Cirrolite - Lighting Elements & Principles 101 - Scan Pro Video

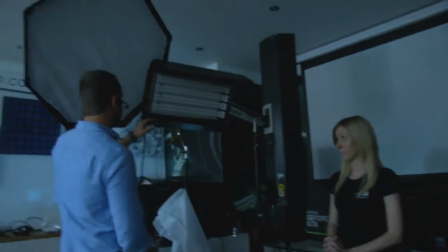And what I'm going to use now is a Kino Flo Diva light, which has 455-watt fluorescent tubes in.
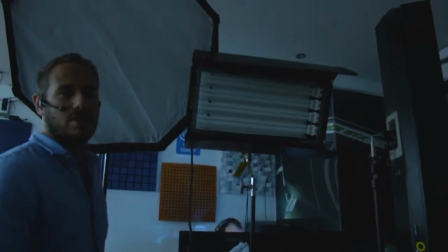You can get them in many colors. They can either be tungsten or daylight.
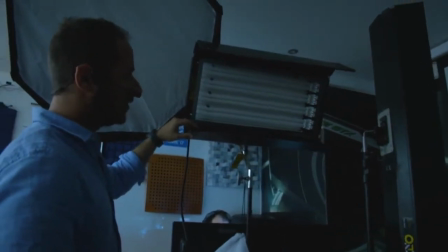Those are the most common ones, so 3,200 Kelvin or 5,500 Kelvin for daylight.
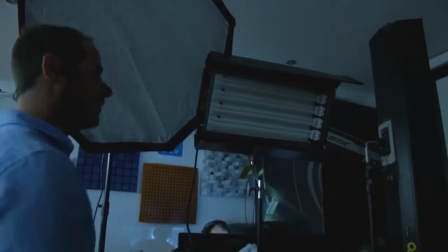So I'm going to just flash this now, so you just mind your eyes if you're going to stick over, look over at the speaker.
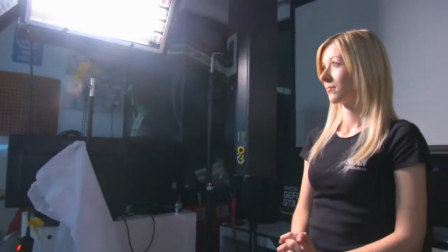All right. And it'd be good to see what we're doing with this one.
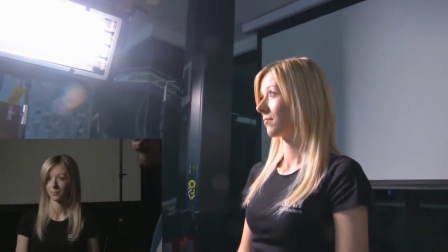So any chance we can... Yeah, thank you, Tom. That's cool.
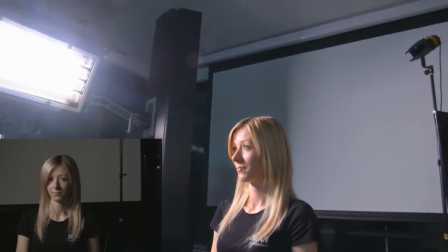And we'll have to move our camera into position so we can frame up our shot properly.
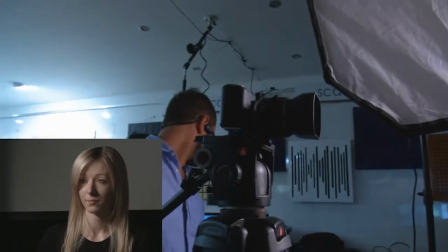That's cool. All right, we're good. Thanks, Tom, that's great.
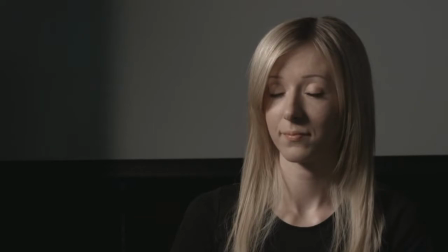So what, lighting's extremely subjective, so you don't have to, heed these rules at all. You can do whatever you want. But what you will find generally in sort of the industry is you'll get somebody getting a key light, which will naturally be your sun.
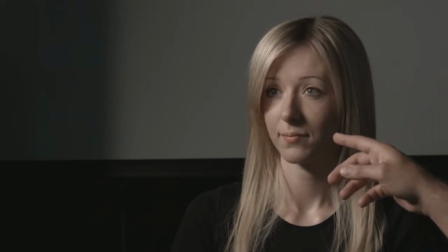And what you'll try and do here is create a triangle of light by using no shadow
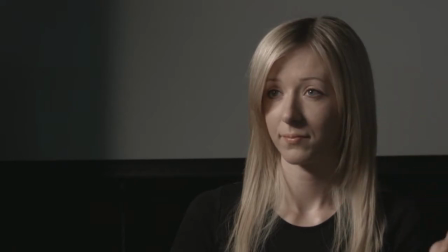underneath the left or right eye, depending on where your key light is. And we've kind of achieved that.
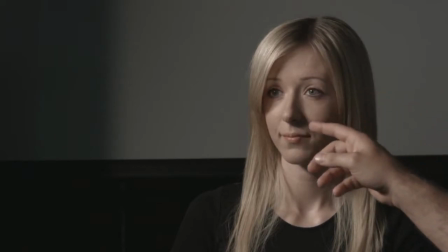If you can see Natalie's face, you have this, you know, triangle of light here.
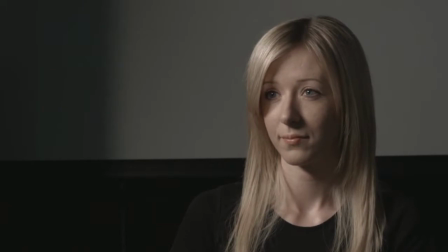And that's already kind of not a bad image. And if you go, if you want to go back to where that came from, that actually came from the painter Rembrandt. And he always used, obviously painted his subjects underneath a particular window every time at a particular time of day where the sun would create that shadow, that no shadow.
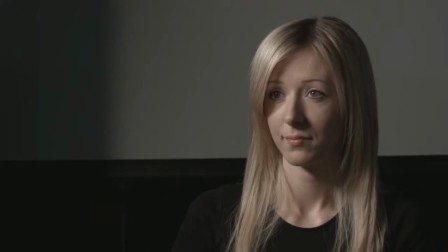And it's quite a pleasing image, and generally we just sort of like to that. But like I say, you know, nothing's, it's all subjective. You don't have to do any of this, but it's a good starting point. And what we need now is a fill light.
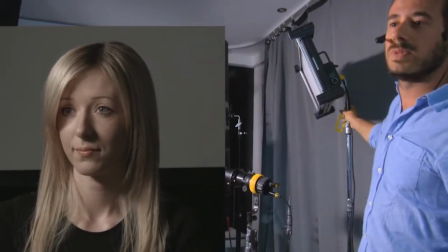Thanks, Tom. So we've got our key.
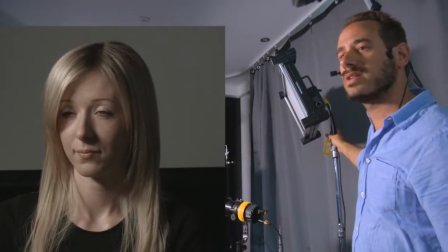Natalie's quite well lit on the right-hand side of her face, but it's a little bit dramatic, which is fine depending on what you want to achieve.
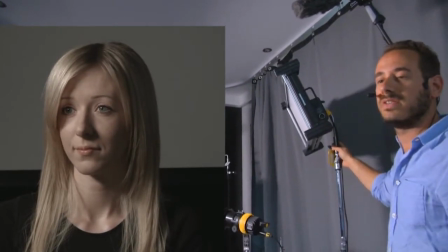But if you want a well-balanced shot, you're going to need to bring a little bit of light from the left-hand side.
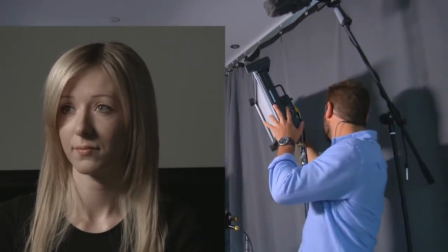So you need something just as soft but a bit more controllable.
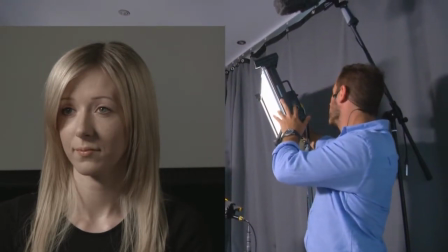I'm chosen to use another Kino Flo product, which is new,
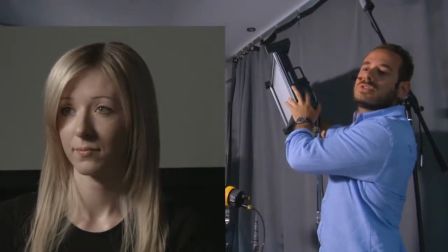and the reason I've chosen it is because we've got not that much control light coming out of the Diva, and it's quite a lot of output,
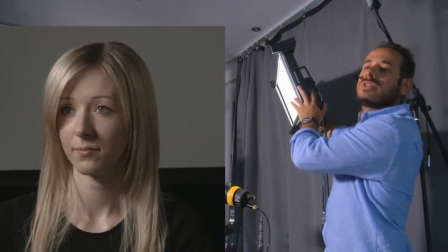which I might try and control later.
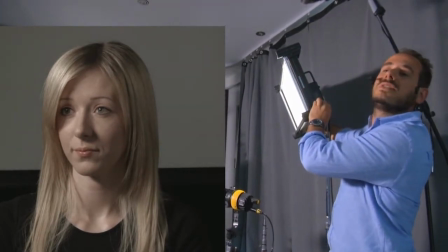But if you can see, I'm just adding in a bit more light just to bring in some detail on the left-hand side of Natalie's face.
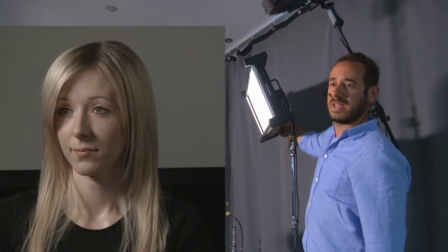And I think that's all we need. You don't want to overpower the key light. You want it to be there to so you know you've got a light source. And I'm just tinkering with that a little bit.
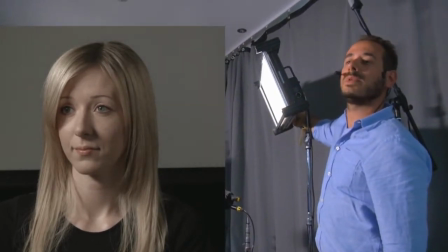And I'm quite happy with that at that point.
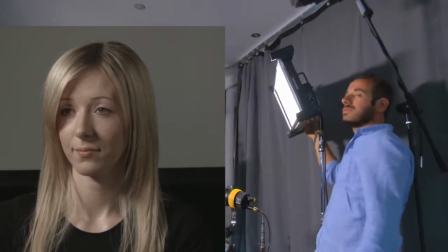And just to give you an example, the celeb obviously goes from 0 to 100%, and the readout dial, Matt, you might want to have a look at the back of that.
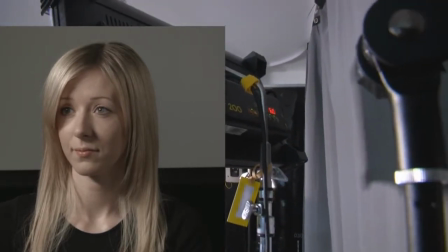You're only on 6%, if you can see that on the back of the celeb. So that's obviously 6% out of 100,
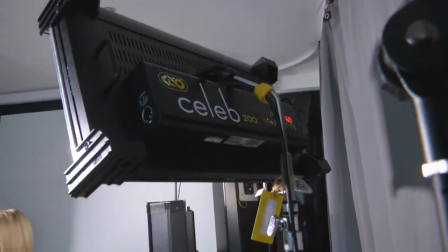and you're still getting quite a lot of output. And what I'll do, if we go back to our main image, is just tune it up, and you can see actually how much.
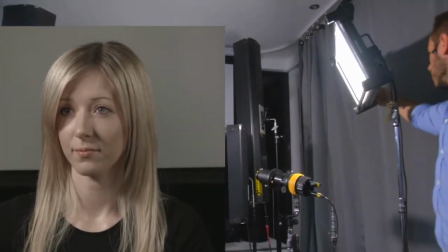It'll be overpowering, I think. So that's 100%.
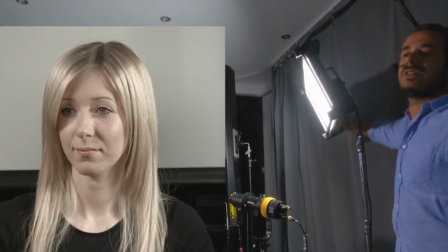And then you can see that, you know, Natalie's hair there is going to be burning out. So we'll just drop that back to 6.
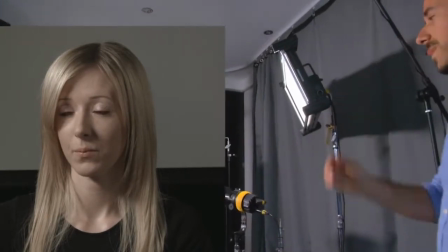And there we go. So now you've got your key and your fill.
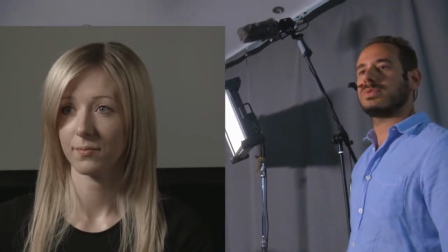And that's not bad. But what you want as well is something coming from the back, especially if you're doing green screen.
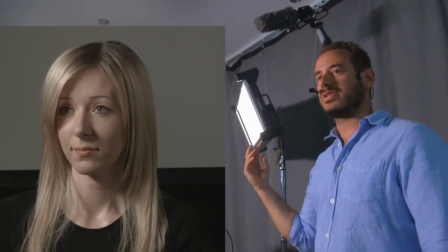We're not at the moment, but the important thing with green screen is to bring out your subject to make them 3D.
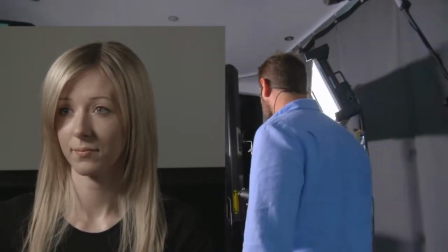A lot of people don't bother with this. Sometimes it's because of time.
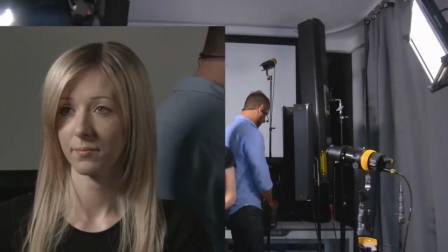Other times it's because it's not particularly necessary, but I think it really makes a difference to the image.
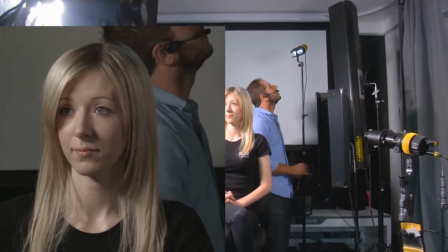So I'm just going to tune this up. So we've got a Dado 20-watt LED at the moment, and these are brand new.
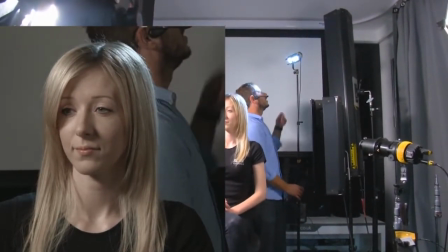And I'll just tune this up and try and get Natalie's head into the optical center of this.
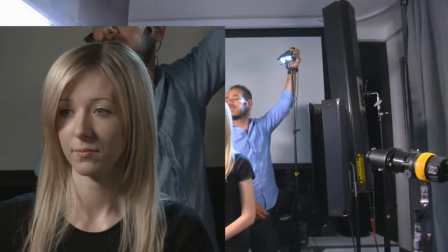So I'll just be looking at her, the shadow of her head,
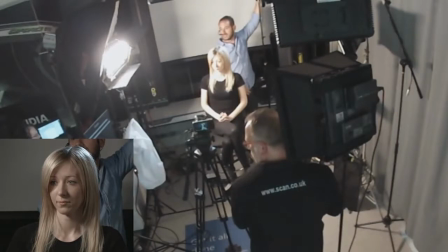so I know where it's going to be falling. That's too much output on her head there. I mean, it could, again, it's subjective.
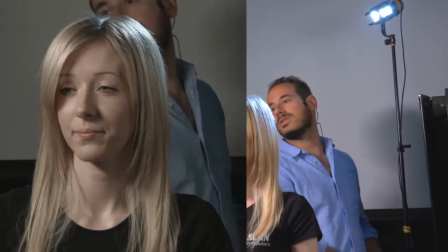It doesn't have to be exactly like this, but I think that what you've got going on here is too much,
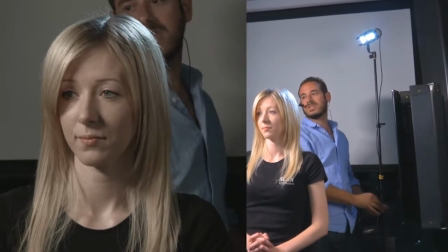and it's going to detract your eye from the image a bit. It's going to make you focus on things you don't necessarily want to focus on.
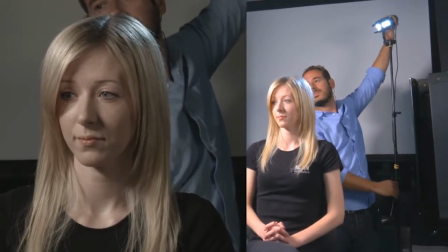So you really want this to be quite subtle. So I'm going to flood it out a bit.
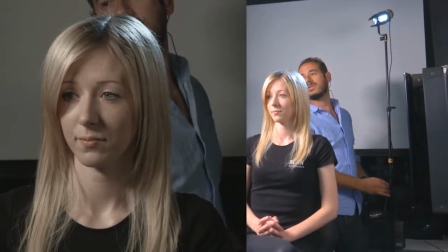Again, that's too much, but hopefully I'm going to have enough control on this dimmer to just get a hint of light.
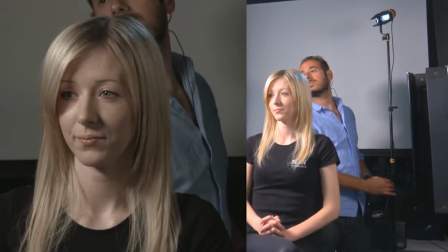So at that point, the light's off, and now it's back. I think that's all right.
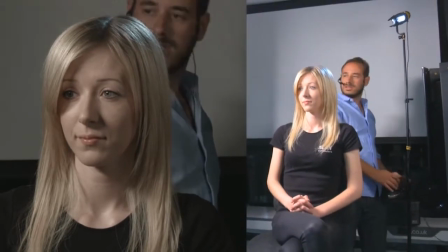That's something. And that'll just bring
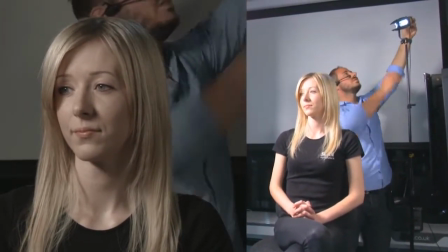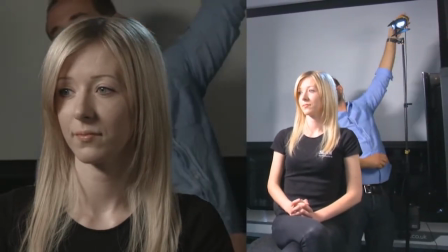Natalie out from the background a bit.
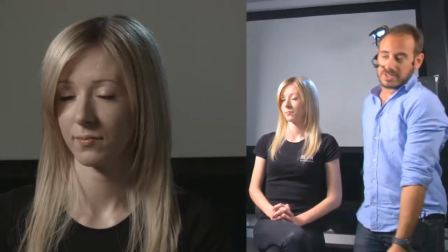So now at the moment we're at a three-point lighting setup, which in most cases is enough.
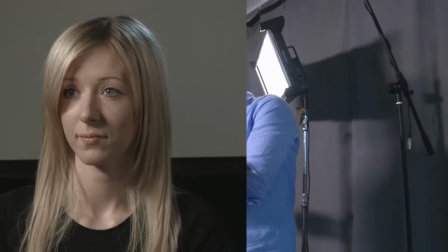There's nothing wrong with that, but sometimes you think, well, if you look at the background behind Natalie, that's pretty dull.
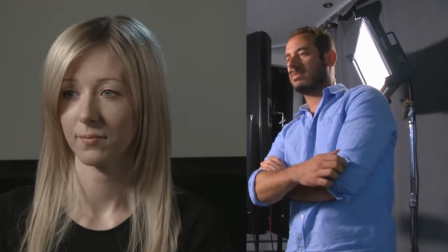And if you're being a perfectionist, if you've got the time, you think, well, I'd want to do something with that.
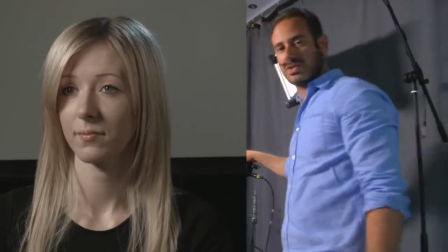So what you can actually do, so you want to come in on this one a bit, Matt. Thanks, mate.
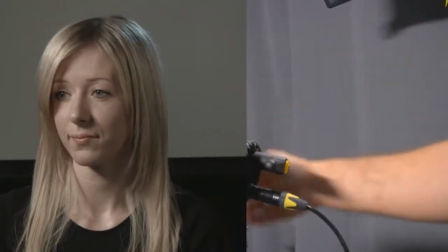You've got these are brand new from Dado. Again, all this equipment is available from Scan.
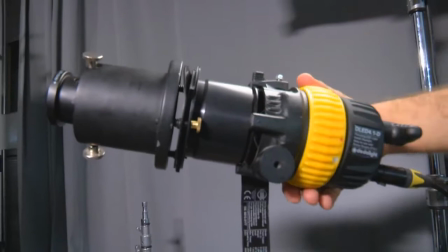That's, you know, why I'm bringing all these up. But it's important to know, but also what they are. This is an LED lamp.
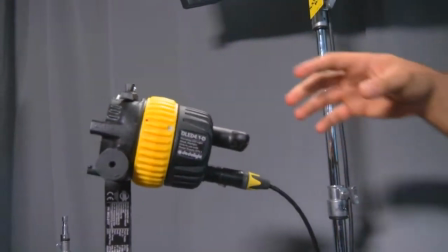It's 40 watts. It's using the Dado optic. The great thing about this lamp is that it doesn't need any active cooling.
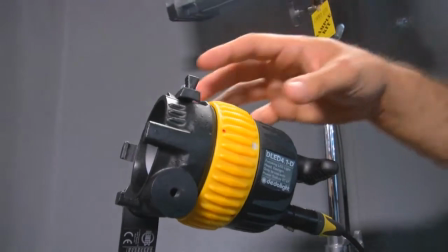It doesn't need, you know, obviously scan are very, very well versed in computers and all the components that go in computers,
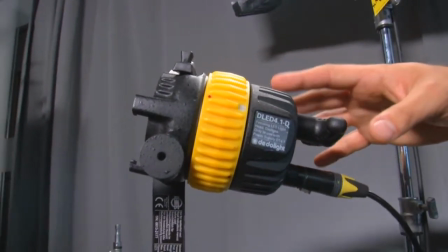and some of them are power hungry and produce a lot of heat. And to deal with that heat, you need a fan often enough.
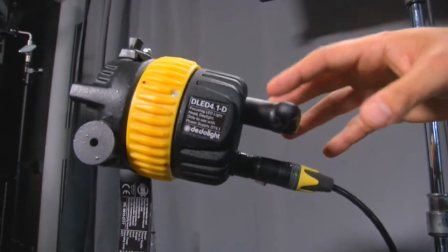And obviously, if your fan goes or your heat sink's not good enough, then your product will die as well.
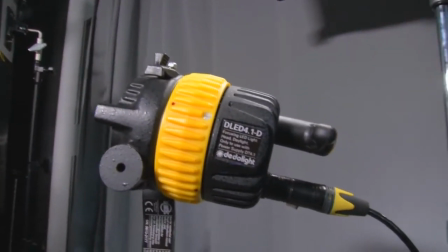It's the same thing with LEDs. LEDs do produce heat. It's not a common misconception, but it is something that people seem to overlook. The heat doesn't come out the front, but it does come out the back, just like a computer chip or anything like that. And it's really important to control that heat, because if you don't control it, you will lose your color fidelity, and also eventually the chip will die. But really, when you're dealing with color critical environments like film, TV, broadcast, commercials, whatever, if you've got something you're trying to, obviously you're working within parameters, you're working normally with 3-2 Kelvin or 5-5 daylight. And if those start shifting in a direction, you'll start getting very odd color hues, especially on skin. So it's really, really important to get those right. And Dado, luckily, have incredibly efficient optics, which mean they don't need to pump lots of power through a chip to get a lot of light output, because they've already got an efficient optic, which means that they're not going to get hot enough to require a fan. So in this size, all you need is just a heat sink, and that draws off enough heat, and the thermodynamics are enough to keep it cool. And we also found out these things are waterproof, which is pretty ridiculous. But I need to say that don't start, if you're buying these or you've got them, don't start throwing them in buckets of water. They don't recommend it. Or if you do end up getting them wet, please don't put the power supply in as well, because that would be game over for lots of things.
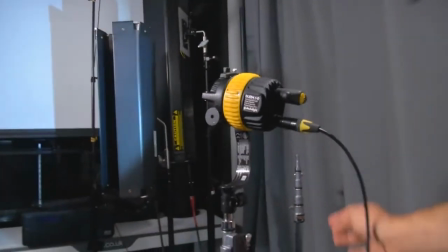Right, anyway, let's turn this on and see what we got. So, sorry, Nathan, yeah, it's a bit harsh.
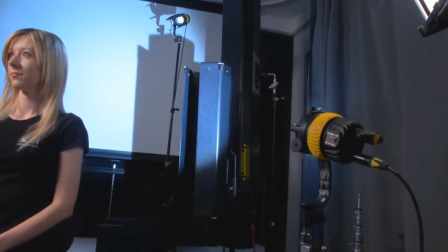So we now got a big spot in the background.
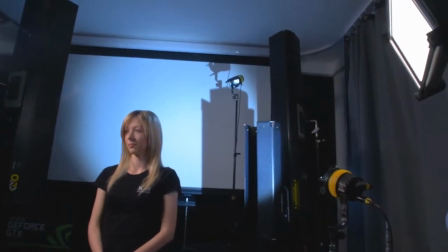Tom, can you whack up the Blackmagic image again, please?
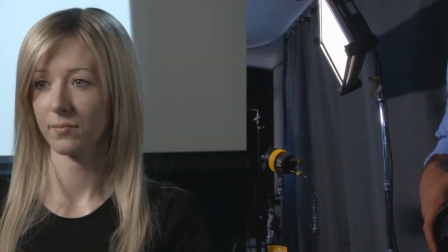So we've got the that's it, thank you, mate. Oh, wow, nice wipe.
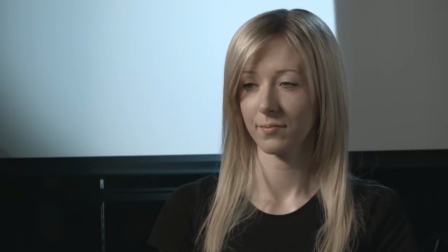And we've got now a load of light on the background.